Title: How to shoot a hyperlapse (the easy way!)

So I've heard of people making chalk marks on the ground to measure out their intervals, and I think that's more precise than I've ever been. And I think it works out pretty well even if you don't have to have that kind of precision.
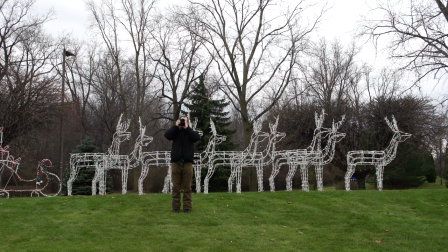[4:37]
So if there's bricks or blocks on the ground, I'll try to move one brick at a time or two bricks at a time or use those to kind of help guide me along.
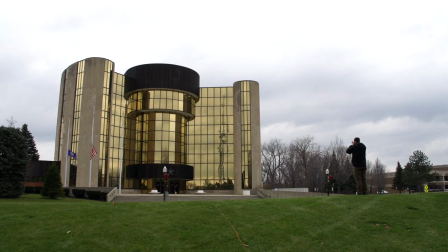[4:45]
but if there's no bricks like in this case we have just grass depending on how fast I want to move I could just move like you know kind of like one small step at a time kind of move sideways like that or just kind of like try to keep one foot you know the heel of one foot equal to the toe of the other foot something like that or I might just move two steps at a time or three steps or ten steps just depends on how fast I want to go in my hyperlapse and I found that just using a rough estimation like that is usually good enough.
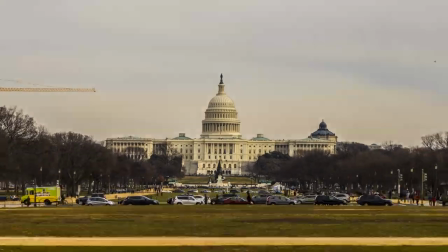[5:16]
In this hyperlapse of the National Mall I move 10 steps between each shot. I could have even moved more because I kind of like this one sped up even faster.
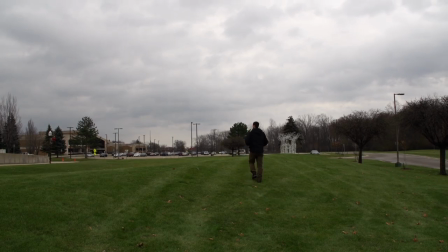[5:32]
I usually like to just walk through my path ahead of time and one thing I do is just count the number of steps it takes me to get from one end to the other and that way I know about how many shots I can get off if I step one step at a time or if I do two steps at a time, or half a step, so that'll prevent me from accidentally shooting a hyperlapse that's only,
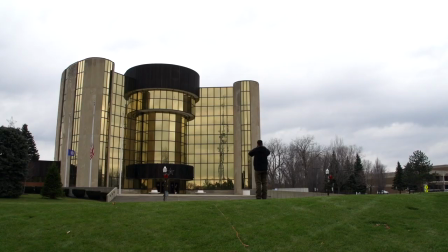[5:50]
you know, 30 frames long or something like that. I process my hyperlapses at 24 frames per second.
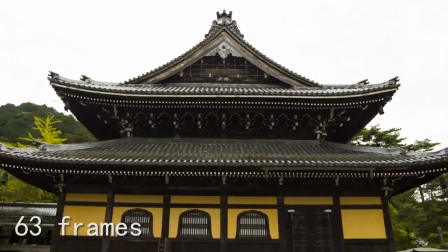[5:56]
Since it's really easy to do math with multiples of 25, I just guesstimate the length of my hyperlapse by multiplying or dividing my 25.
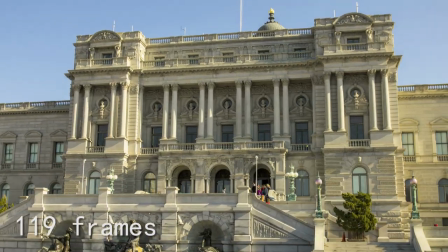[6:03]
So if it takes me a hundred steps to walk through my path, I know I'll take a hundred photos if I move one step between shots, and that'll give me a four second hyperlapse.
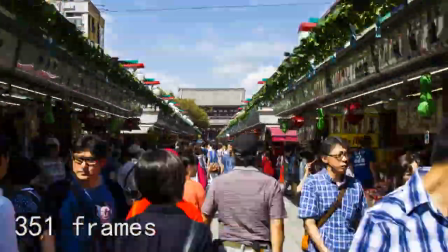[6:11]
If it takes me 400 steps and I take one step between each shot, I'll get 400 photos.
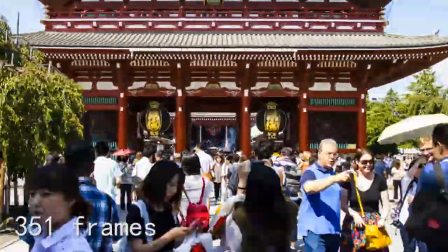[6:16]
That's a 16 second hyperlapse. So if I don't want it to be that long, I can just say, well, I'll walk two steps or four steps between shots and cut down the length.
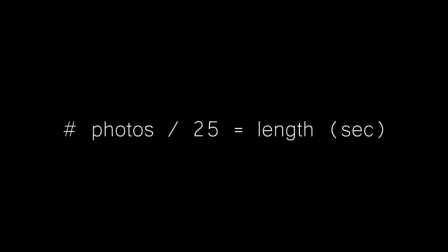[6:24]
Number of photos divided by 25 is approximately the length of my hyperlapse in seconds.
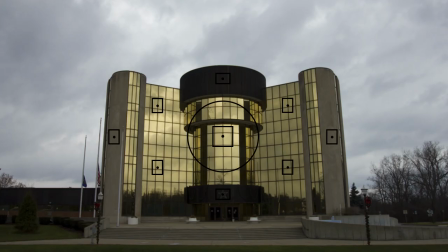[6:29]
Another thing I like to do is stop every once in a while, kind of just frame it up and just see how the shot is looking. Sometimes the point that I choose to keep my focusing dot on top of. I find that once I get to the middle or to the end of the hyperlapse that the framing doesn't really look very good if I'm on that point, so I might want to reconsider which point I'm going to choose.
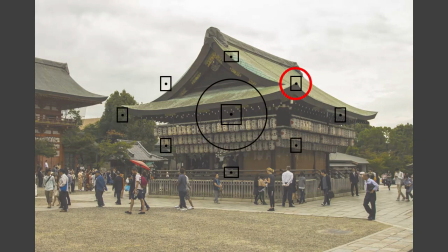[6:49]
In this example, I decided to keep the top right focusing point on the front corner of this structure in the foreground,
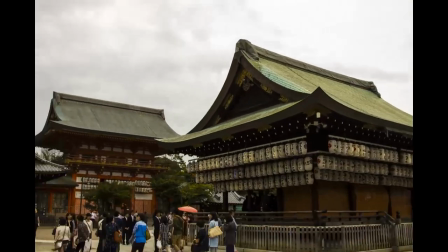[6:55]
but as I got further and further along in my hyperlapse, I realized that I was mostly just kind of pointing at the sky,
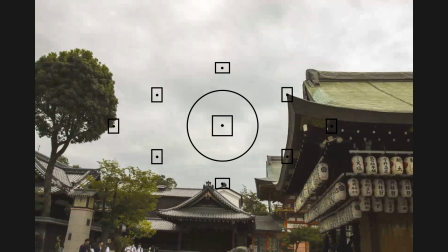[7:01]
and it didn't really make sense to continue going, so I just kind of cut it off and ended up being shorter than I wanted it.
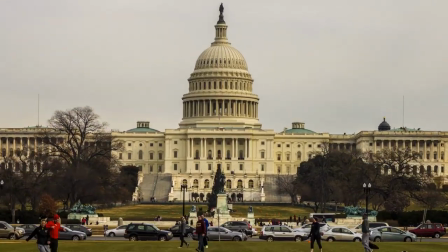[7:07]
If your path is a little haphazard, instead of being on a straight line or a smooth arc, that will be apparent in your final result.
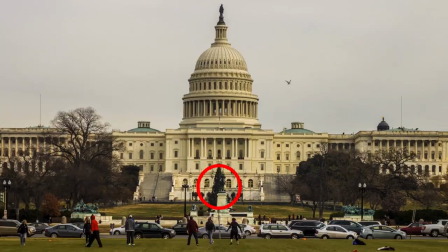[7:15]
Especially if you're moving straight toward your subject, it can be really obvious if you wobble a little bit left and right,
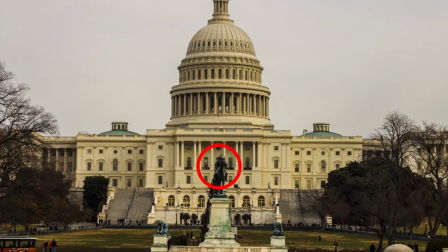[7:20]
especially if there are things closer in the foreground that really are going to move relative to the background.
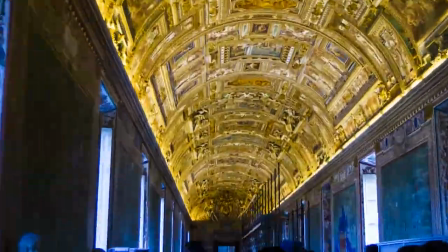[7:27]
In this hyperlapse, I was moving down this long narrow hallway,
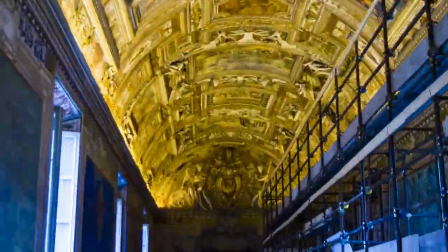[7:30]
and I kind of scooted a little to the left and right as i was going down the hall you can see that the perspective changes as i'm moving through the hyperlapse and it creates these jitters that are really hard to get rid
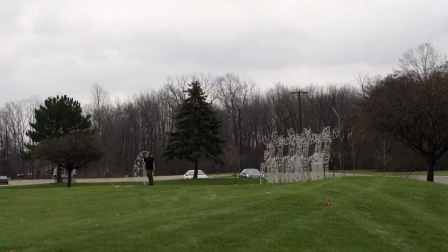[7:42]
of i never really figured out a way to get rid of those so making your path as smooth as you can is important especially if there are things
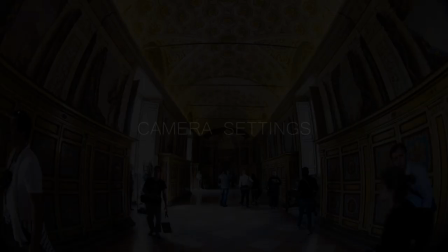[7:49]
in the foreground and especially if you're moving straight toward your subject as
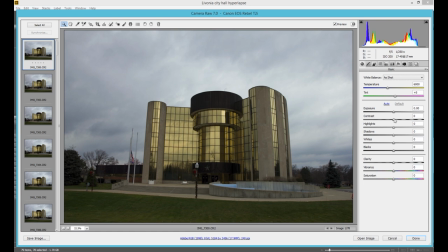[7:58]
far as camera settings i like to shoot in camera raw so that i can make raw adjustments later it just gives you a little bit of extra flexibility to make adjustments to the color and saturation and such to make your images really pop. I just try to keep the shutter speed high enough to make sure that I don't get motion blur from camera shake. You know, the formula is two times the focal length, like if you're shooting with a 24 millimeter lens, 1 48th or faster is typical. So just try to make sure it's, you know, I try to make sure mine is like at least 1 100th of a second and to reduce the camera blur.